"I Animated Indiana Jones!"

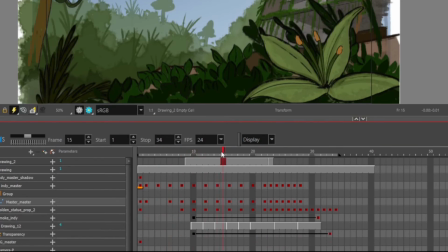20:55 If you can see down here in the timeline, it's on 2s until about here, and it gets close to the camera,
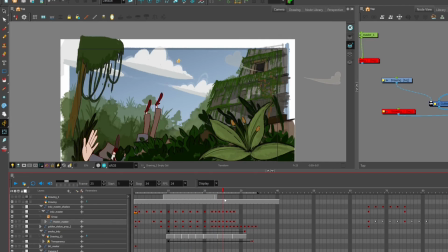21:04 and then it switches to 1s. And you can kind of see how it speeds up at the end. The reason why I did that is because the closer an object is to the camera, the more obvious the in-betweens are.
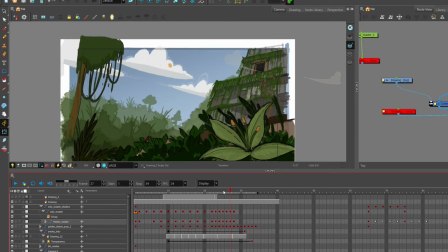21:21 So if it's on 2s, when he comes closer to the camera down here, it would start strobing. It'd kind of pop his way down and it wouldn't be as appealing. So I have it on 1s. That's 24 frames a second.
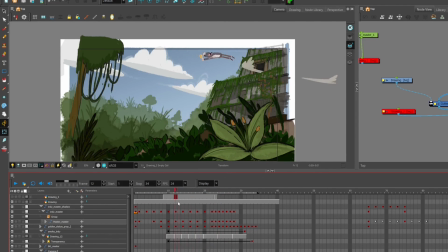21:35 And yeah, I think it turned out alright. Like I said, I wanted a tumbling kind of feeling, and I think that's what you get. Yeah, I think it turned out alright. So we're going to move on to the next one, and then we'll be done.
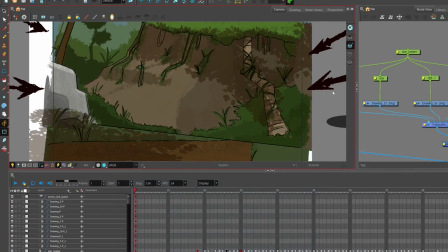21:49 Okay, scene 5. This is the last scene.
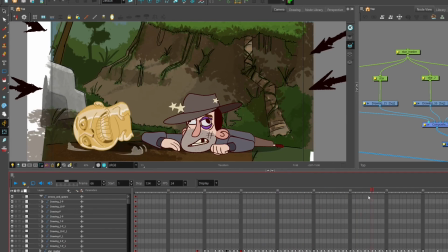21:52 It's quite a quick one as well, and I'm not gonna drone on much about it, but I just wanted to point out a couple of things. Dust effects.
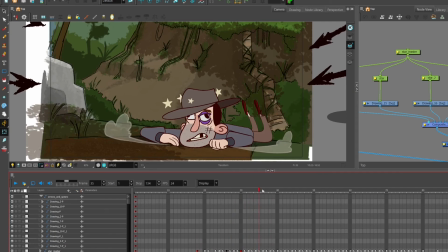22:00 He kind of tumbles down here, and he gets a kind of beat up face, a broken tooth, and it works. This is my least favorite scene actually out of all of them, but by the time I got to this scene, I kind of was a bit, I don't know,
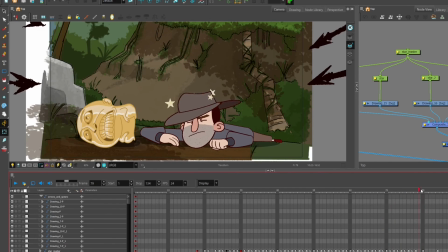22:16 I was feeling fatigued about Indy and Raiders of the Lost Ark, so it's not the nicest looking one, but you know, it works pretty well. I give him a little head shake here. He pops up.
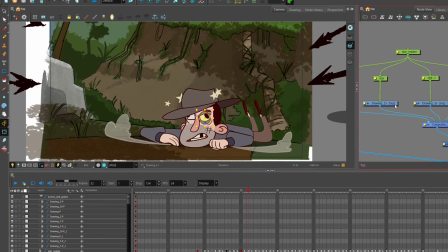22:33 With the eye, I just did a cell swap in the new drawing.
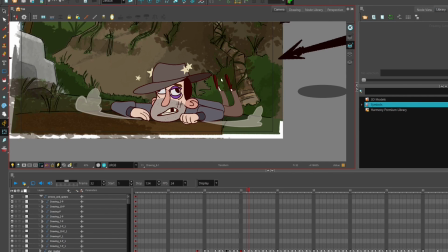22:43 I gave him a sort of black eye, sort of SpongeBob Square-esque, and a busted tooth. Now for head shakes, okay, head shakes. So for head shakes, I take
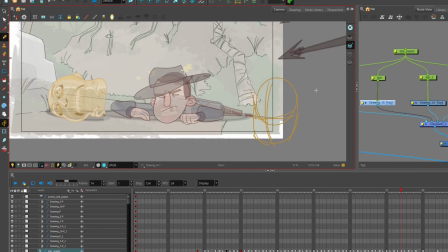22:58 one head rotation like this, and then one more front on, and then I in between the two, and then I in between the two, back and forth.
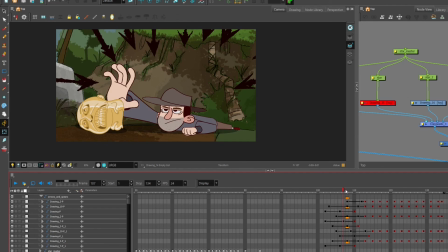23:12 So at the end of this scene, if you remember from the movie, he's surrounded by a bunch of native tribesmen, and they all have spears and bow and arrows and that, and instead of redrawing them,
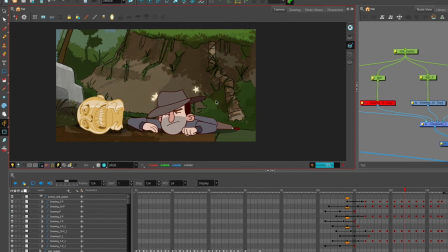23:26 I just have the spears come in, and I added a blur node to it to give it a sense of depth of field. Yeah, there's not much acting going on in this scene.
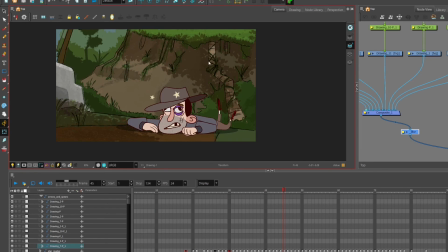23:42 Gave it some dust effects. Okay then, yeah, I think that's it. That's right, that is it for today. Thanks for joining me. This was a long one, and I don't know if I like this format where I kind of just go over scenes. It saves me recording everything, and it saves space on my hard drive, but it's a bit boring, and it's a bit too spontaneous. I'm not that quick on the microphone to have a spontaneous, fun dialogue, so we'll see what happens next time. But I hope you guys enjoyed it. Oh, by the way, check out my Patreon.
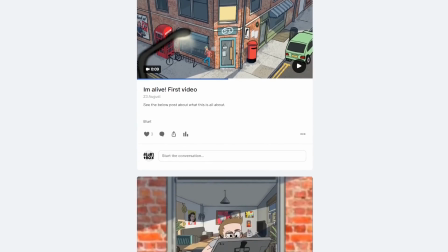24:11 It's $2 a month, or £2 a month, and I just post everything I'm doing on there, and you guys can support me that way.
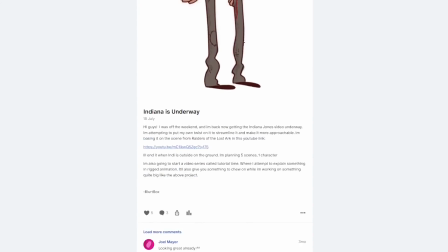24:20 That'd be brilliant. Links in the description. And yeah, thank you very much for joining me.
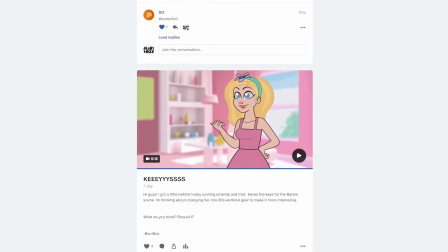24:25 Cheers. Bye-bye.